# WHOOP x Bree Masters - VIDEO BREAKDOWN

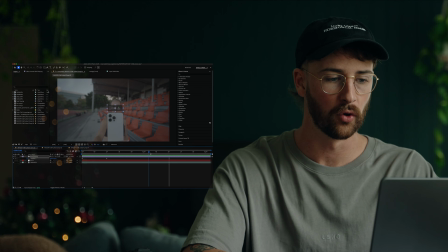(24:20)
So you rack focus from the phone to Bree's face to get that kind of little nod, that little smile. So basically, as we're racking focus here, we want to mimic that same effect with the notification.
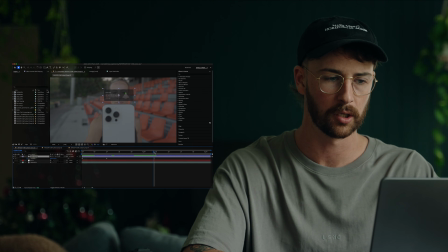(24:35)
So again, we've just got a little Gaussian blur just over a few frames like that, and then also dropping the opacity slightly so that you can see through it and see Bree's face a little bit better.
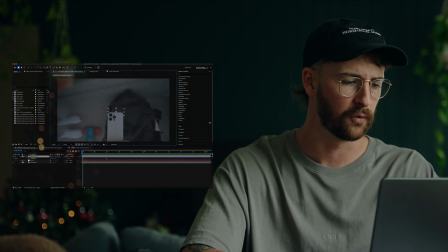(24:48)
Now, the same thing is for this animation towards the end here as well.
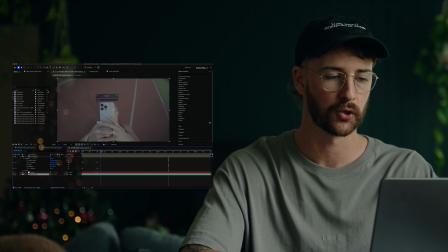(24:53)
And again, it's super simple. just got the motion track to the back of the phone, put that onto a null, and then have that within the pre-comp position and pairing that pre-comp to the null.
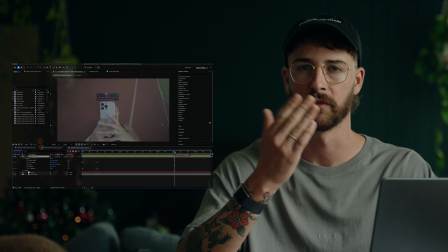(25:03)
And that's just to limit any kind of movement of the phone where the notification isn't matching that.
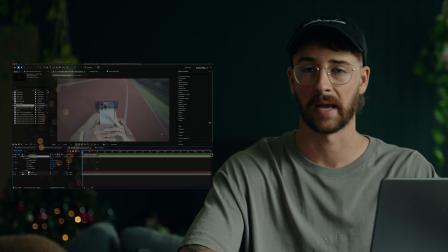(25:09)
Now we've got, again, basically just the opacity comes up over a few frames, over 10 frames, and the position comes up over those same 10 frames as well to kind of just add in a little bit extra. And then again, we've just got a motion blur to kind of like accentuate that. Now the final one was this one here, which is pretty simple.
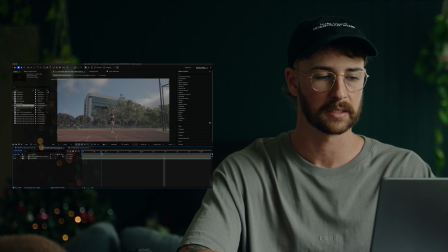(25:27)
So there's two things happening here at the same time. So the little strain notification, which basically measures where your strain is at or how hard you're working for that day.
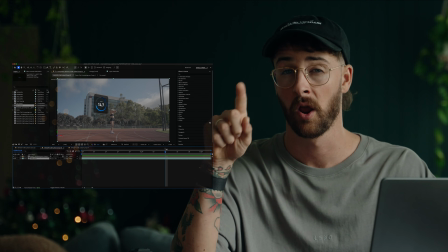(25:38)
Now, this is just kind of showing Bree's halfway through her session. Her strain is kind of starting to get up there.
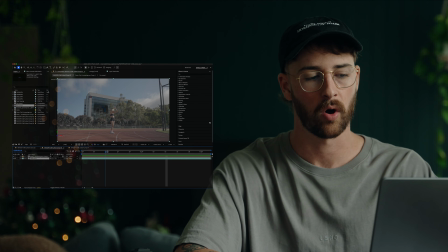(25:44)
So we've got the keyframe of it moving up into the frame.
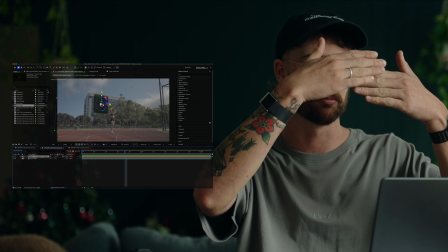(25:50)
And then we've also got a mask moving down over the top of it.
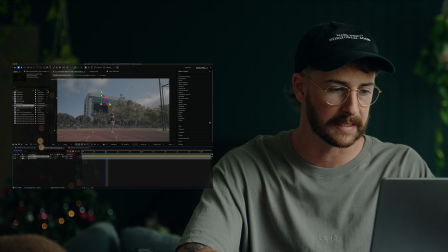(25:54)
So you can see here that the mask is dropping down as the notification is popping up.
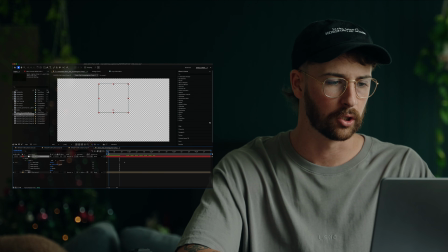(26:01)
So here's what that looks like. I've basically got a white solid and I've just got a mask over the top of the white solid with a feather on it. What do we got? The feather's at 109 pixels. Basically, you've got the mask drops down as the notification pops up.
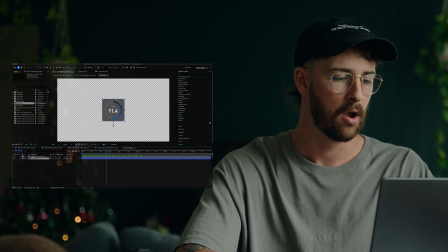(26:21)
So again, this is just happening over 10 frames. Now, I didn't actually have to animate this strain thing here. This is something that Whoop supplied me. So that just took off a little bit of time, which was great.
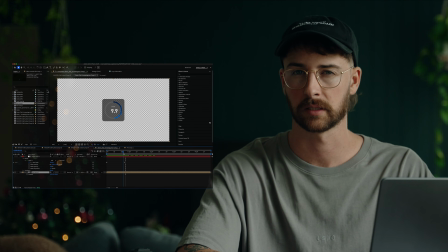(26:33)
But then again, you've just got mask goes down, notification goes up.
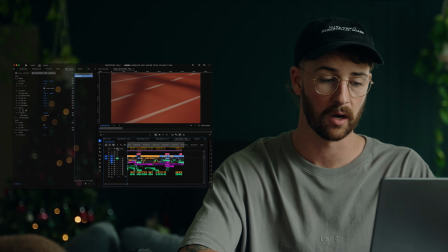(26:37)
And that's it for all of the animations. So basically the last thing left to do here was introduce subtitles, make sure it's all within the brand's fonts.
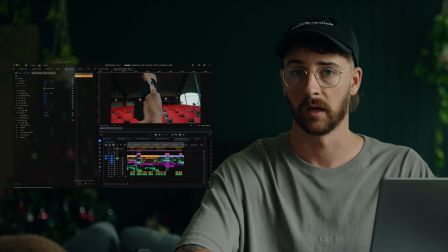(26:46)
And then we also look at the color as well. So I'm really not much of a colorist.
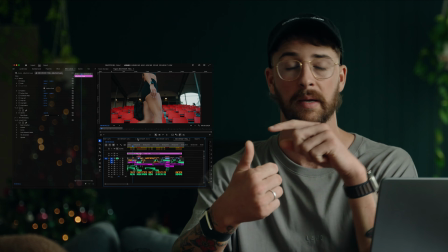(26:52)
I never have been. It's always been super simple for me. All I do is basically I start with a Rec 709 conversion LUT.
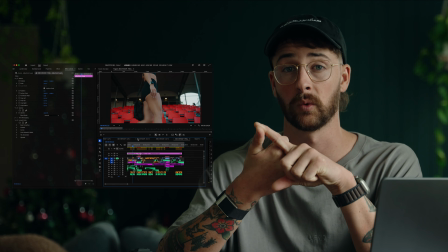(27:00)
Now Sony actually has one of these that you can download off the Sony website. It's pretty good. There's lots of other brands that make them. I like to use these Phantom LUTs, which I'll link in the description below. They are amazing.
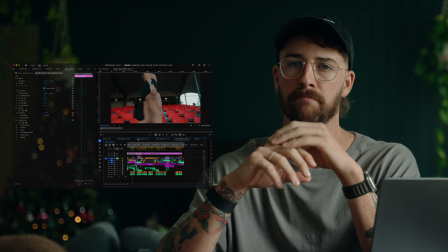(27:11)
They're kind of designed to mimic the look of an ARRI.
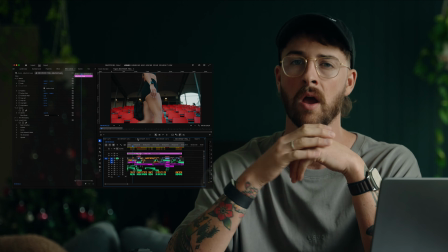(27:15)
So it'll take you from S-Log 3 to Rec 709 whilst mimicking the look of the ARRI cameras.
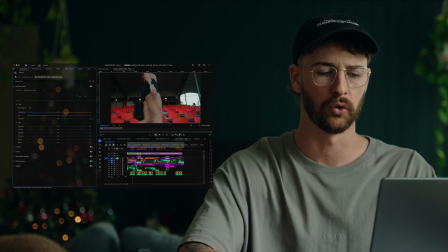(27:22)
From there, you've got your conversion, any adjustments to temperature or tint or anything like that or exposure, I will usually do on the clips themselves. So that all just kind of happens individually.
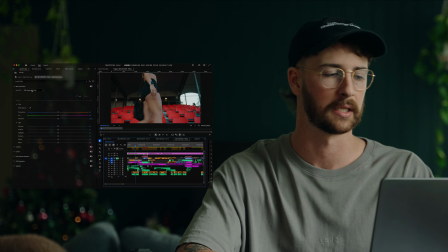(27:35)
And then the color and the conversion happens on these adjustments layers. So I like to use the Danny Gewirtz LUTs. They are killer. They're just, again, just simple, clean.
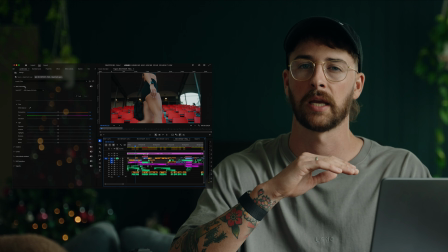(27:47)
They're not over the top. They don't really change the hues too much of what's happening in frame.
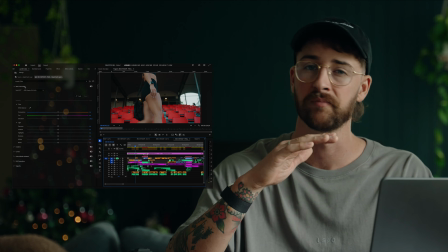(27:53)
You can always drop the effect down. I usually like to sit it around anywhere between sort of 30 to 40, I find is kind of the sweet spot for those,
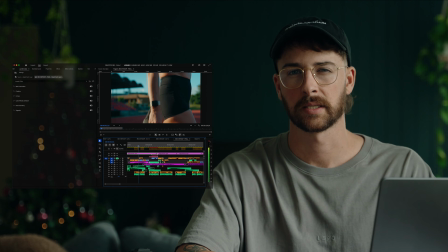(28:02)
but just simple and clean without being too over the top. Last thing that is left to do is because these are a blue and orange LUT,
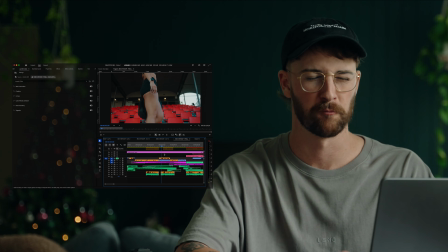(28:09)
a lot of the time you will find that they introduce sometimes a little bit too much blue into the shadows, especially when it comes to shots like this where you have a lot of actual black in the shadows.
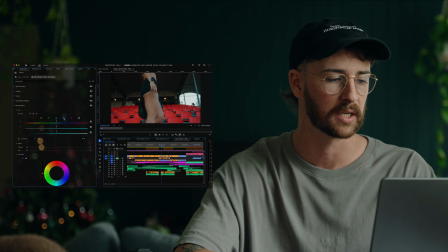(28:22)
So one of the easiest things to do here is use your HSL secondaries and you can just highlight the colors.